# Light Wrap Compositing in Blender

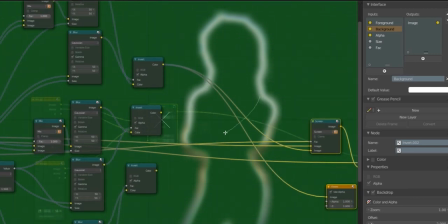8:11 So I'm going to shift drag across here to add a kind of reroute nodes that we can plug things in here without getting all messy. So now I'm going to add a color mix and screen.
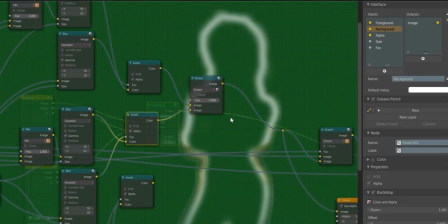8:30 And if you haven't used screen before, it's basically like an add, but it doesn't, it kind of clamps it to the colors. So for instance, well, I'll show you at the very end once you can have a better example.
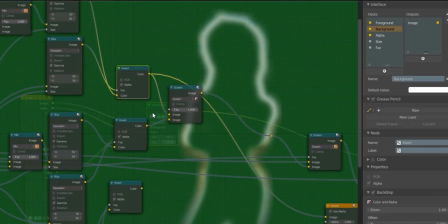8:45 So I'm going to screen these two together. So instead of just the first one or just the second one, it's kind of the best of both of them. And I'm going to use that to get rid of the edges. So this is just use transparency.
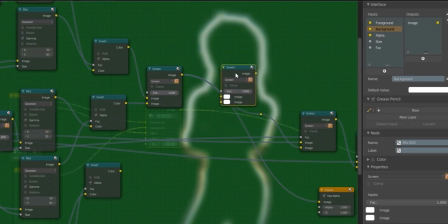9:02 And finally, I'm going to Shift D, duplicate that, plug in these two right here. And now instead of having just a flat blur, we have a nice layered blur that's going to work a lot better.
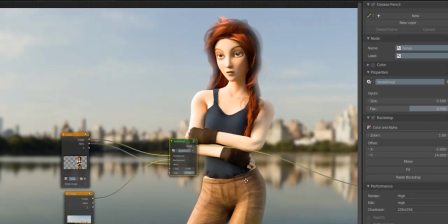9:21 Whoops. And then if we tab out of that, you can now see that it's working a bit better.
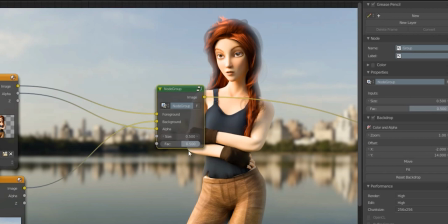9:27 So instead of just the flat blur that we had, we now have a nice layered blur.
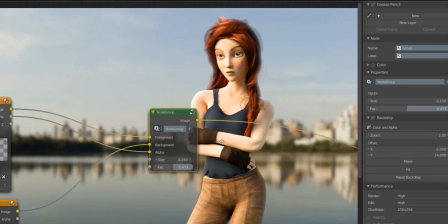9:37 So I'd suggest not overdoing it.
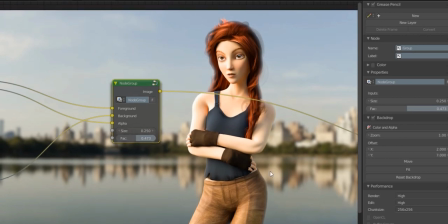9:40 Definitely go easy on it, because when it's obvious, then it looks just as fake as if you had never used it in the first place. So you want to go gentle. I'd say for this image, maybe about 0.3, and maybe a factor of 0.35
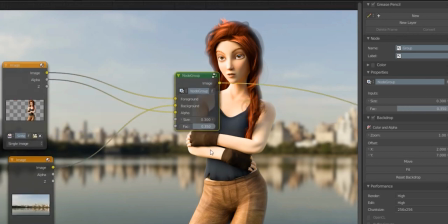9:58 just a real subtle effect, but you can see that if I just add a color alpha over node, if I had just done this, it does make a good amount of difference,
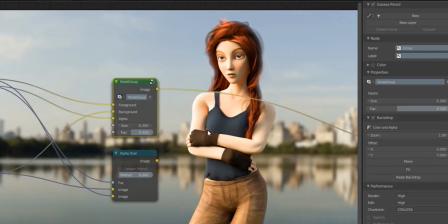10:15 but it's subtle enough to look really good, especially around the hair and the pants, and on the arm there as well. So you can see that that's a good difference, and it really helps to blend in the foreground and the background, whether you're using a green screen or whether you're using anything else.
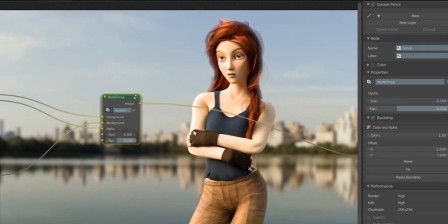10:30 And just as an extra little tip for when you're trying to composite things, making the foreground blend into the background,
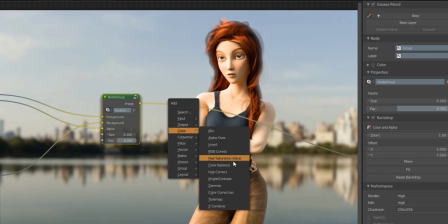10:38 a really good thing to do is color correct them after you've already added them on top of each other.
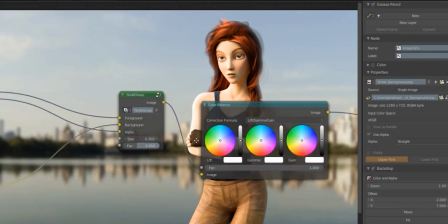10:45 So you want to do this afterwards rather than before, so that they both have the same effects going on.
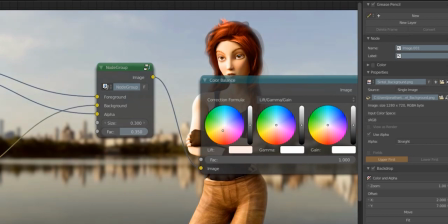10:52 So I'm going to make the shadows a bit warmer, the highlights a bit cooler, and you can see that since that's going over the entire image, it really helps to tie the two together.
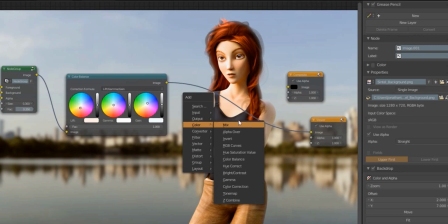11:04 And another thing that we can do is add a little bit of a glare.
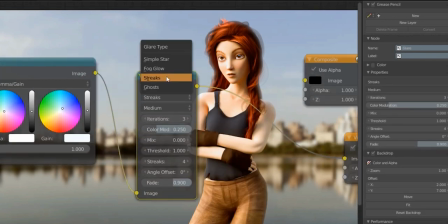11:11 And again, all of this is just kind of extra stuff. I like to add a little bit of ghosts.
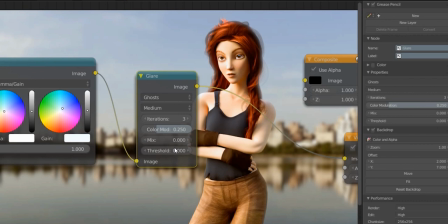11:20 And you can use a threshold of 0 just to see what it's going to do.
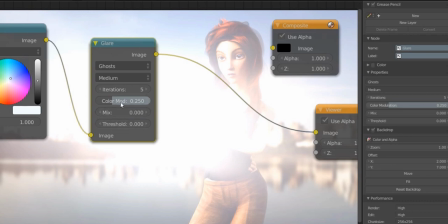11:26 I usually pull it all the way up and then start dialing it back. So you can see that's way too much.
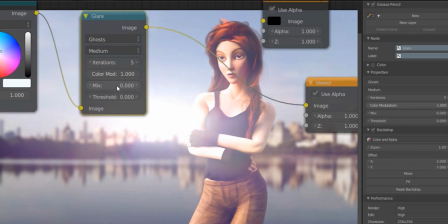11:34 You got sort of an Instagram effect. However, I'm going to just add a little bit of it.
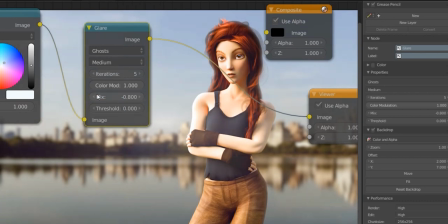11:42 You can see about 0.9.
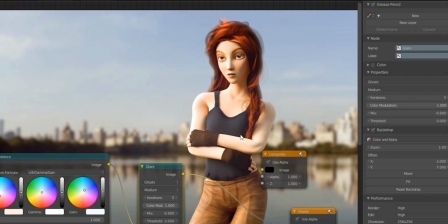11:48 So you just have a little bit of light that's spilling over, and that kind of subtle effect is really going to help.
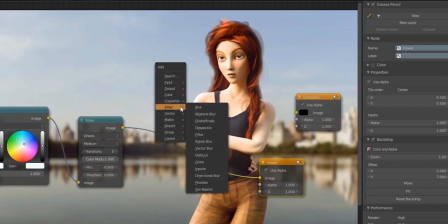11:54 And lastly, I'm going to add a distort lens distortion
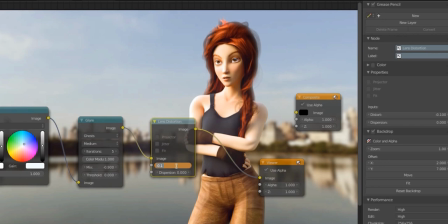12:03 and add just a tiny bit of negative lens distortion, maybe negative 0.01.